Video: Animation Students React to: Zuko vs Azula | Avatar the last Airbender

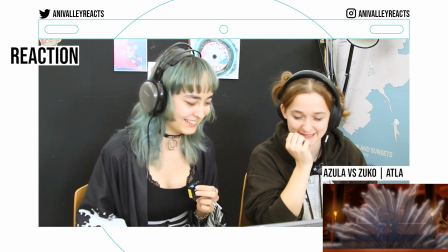Smart move. Oh, that's so cool! I love this move! Couldn't she like melt it with fire?
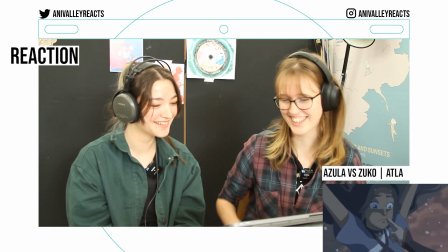No? I don't know. But I wonder how she can move her eyes.
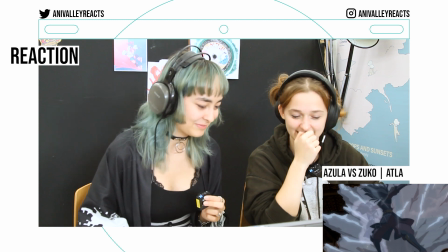Technically they're also like frozen. True! Because they had to do it so she doesn't seem dead.
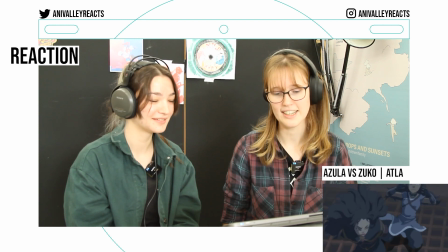But like maybe because she's surrounded by water she can't... I don't know. But if there's no air then the fire can't then...
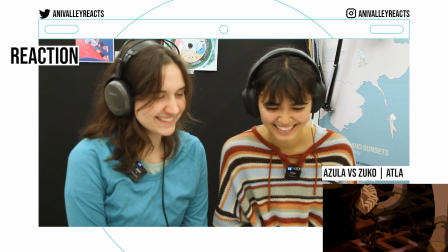But how do they hold them? Don't question it!
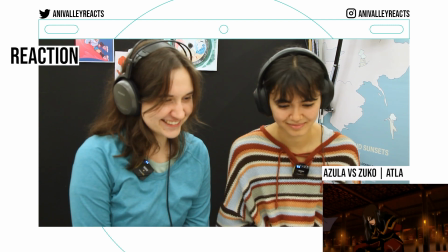Yeah, it is kind of like she's just nodding it. Suspension of disbelief.
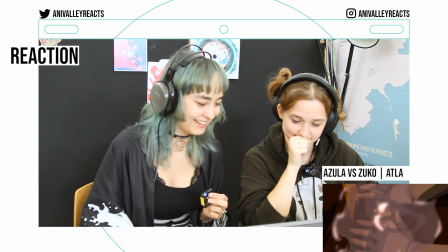Oh, thank god she can heal. Oh, his mouth is moving.
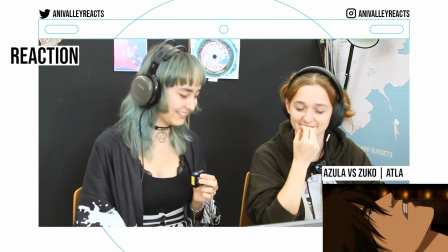I look like he was saying something. See? See?
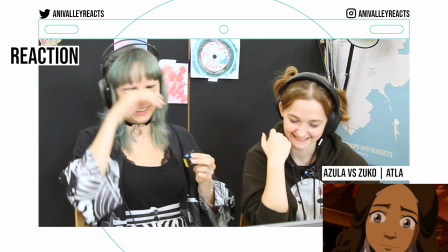She's tear-bending. This part's so good, right?
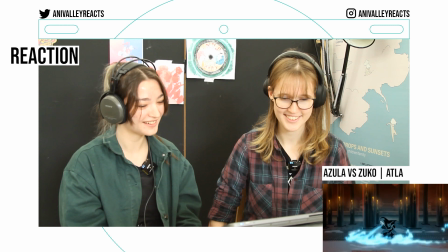The acting is so good. like her desperation it's like oh that's so cool
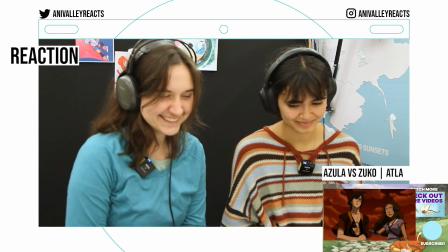it's just sad it is so brutal i love that it's
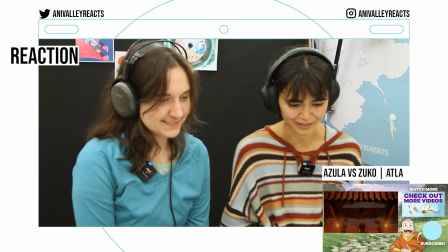so ugly i love that they're doing this yeah very heart-wrenching kind of yeah the scene was from avatar the last airbender uh zuko and katar are standing off against azula at last produced by nickelodeon animation studios and created by Michael, Dante, D. Martino and Brian Canizco. This animation was mostly done by the South Korean studio JM Animation, DR Movie and Moi Animation.
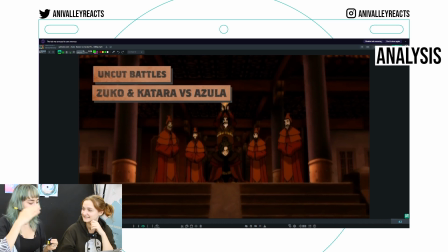First off, can we talk about the soundtrack? Yes! Like it's so the opposite of what you would expect, because you would expect it to be like really epic and stuff, but it's so like somber and tragic and that like really gives you like a punch in the gut.
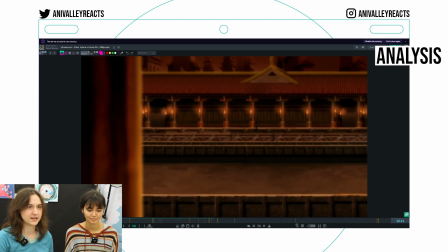It's really interesting to also see their development and like for Azula. She used to be like the very calm and collected fighter. In this moment, she's like dancing all over the place. The way her psyche just degrades over time and under the influence of her father, it's just sad.
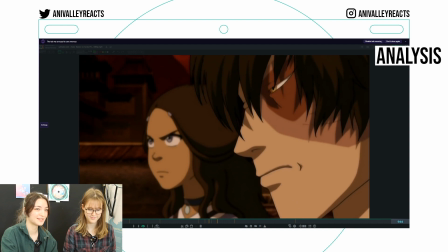I just love her expression and the way she's animated in this. Like how skewed everything is.
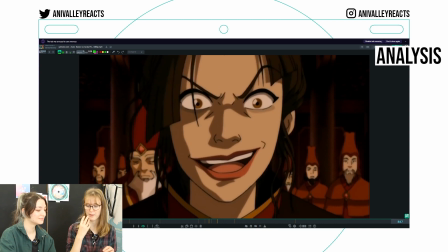Her smile is like way too big for her face and the makeup makes her mouth look even bigger. Kind of like the Joker effect a little bit.
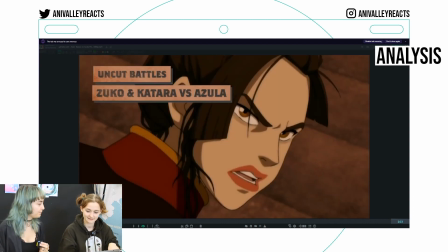It's not like a fight where it's like, oh, the hero has to defeat the enemy. There was so much set up for us to like feel sorry for her too.
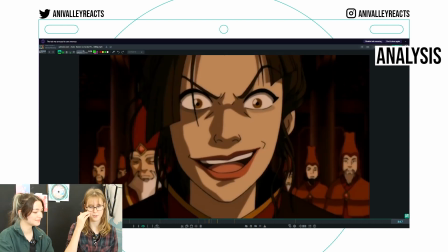Yeah, it's just sad. The fact that her pupils don't touch the edge of the eye anyway.
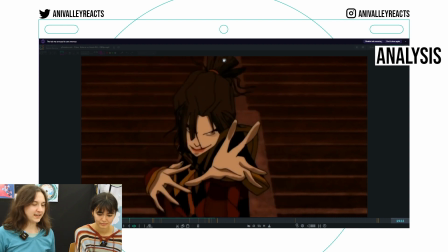That's what makes it so intense. Yeah, the way she's moving is like very lanky and then compared to Zuko, who is very steady and controlled.
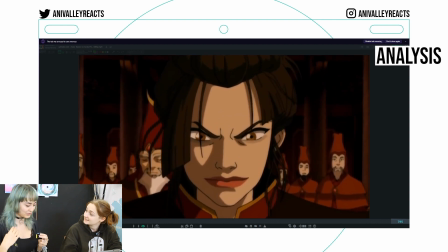The way that she moves is so like different from usually. Else she's always like so controlled and also the fighting with her two fingers.
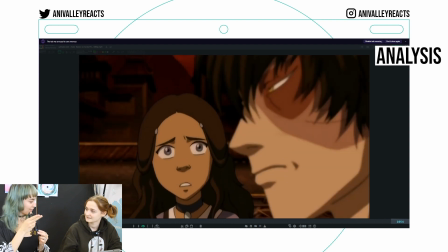And now it's just she's like using her palms instead of just like her... You can see that she's broken. I mean the haircut helps. I like the long hair though. It's way better than like the shaved look.
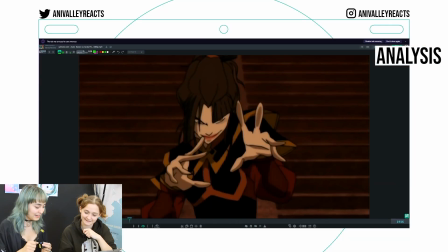First season, Zico. The way that they draw her here is kind of like off-model but like intentionally. It like makes her look so much more unhinged because it's almost like everything is a bit skewed and like her fingers are really long and sharp and like her smile is just a bit too wide.
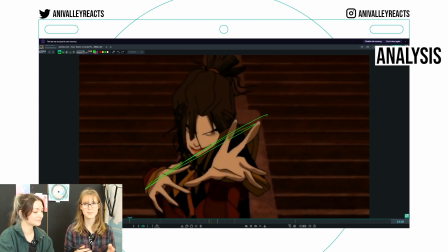She's really skewed. She looks like she's Off-balance is the wrong word because she's not falling over, but she's really twisted.
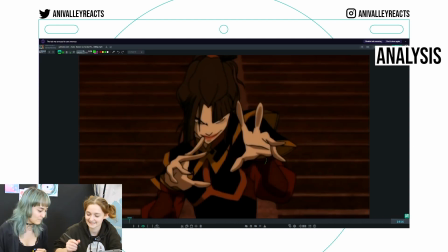Like if you compare it to Zuko, it's like... It's very calm, very sturdy. I'm thinking of the eye shapes now and like that the eyebrow is squishing the eye. Day in class we learned that the eyes and the eyebrows together are always drawn in one shape. If you would squish that ball, then the eyebrows would squish down the eyeball.
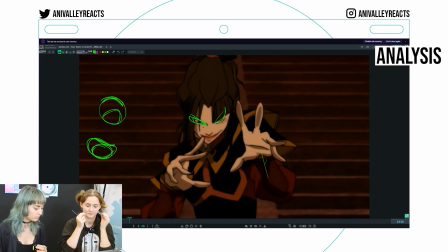And it's still one shape and here it works very well. like when you move your eyebrows it pulls the whole skin of your face
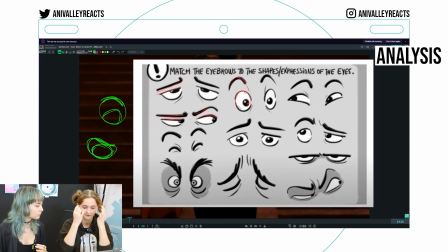so it makes a lot of sense to think of the eyebrows and the eyes together as one shape but it depends on the style there's no right or wrong
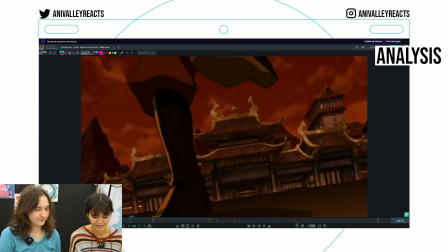just to say it again this is a very cool shot with the tilted angle and like jumping into perspective but this is just epic oh my god
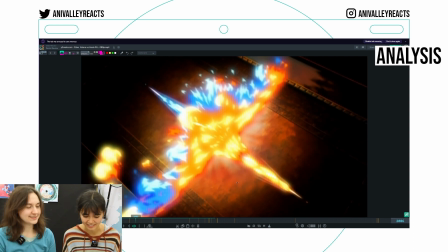like the clash of both of them and the blue and orange fire the energy has to escape all over there I don't think that fire can
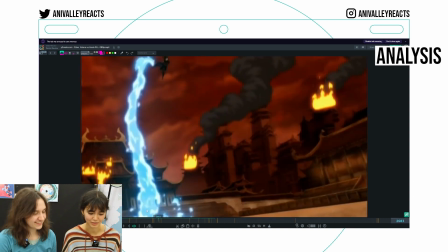do this.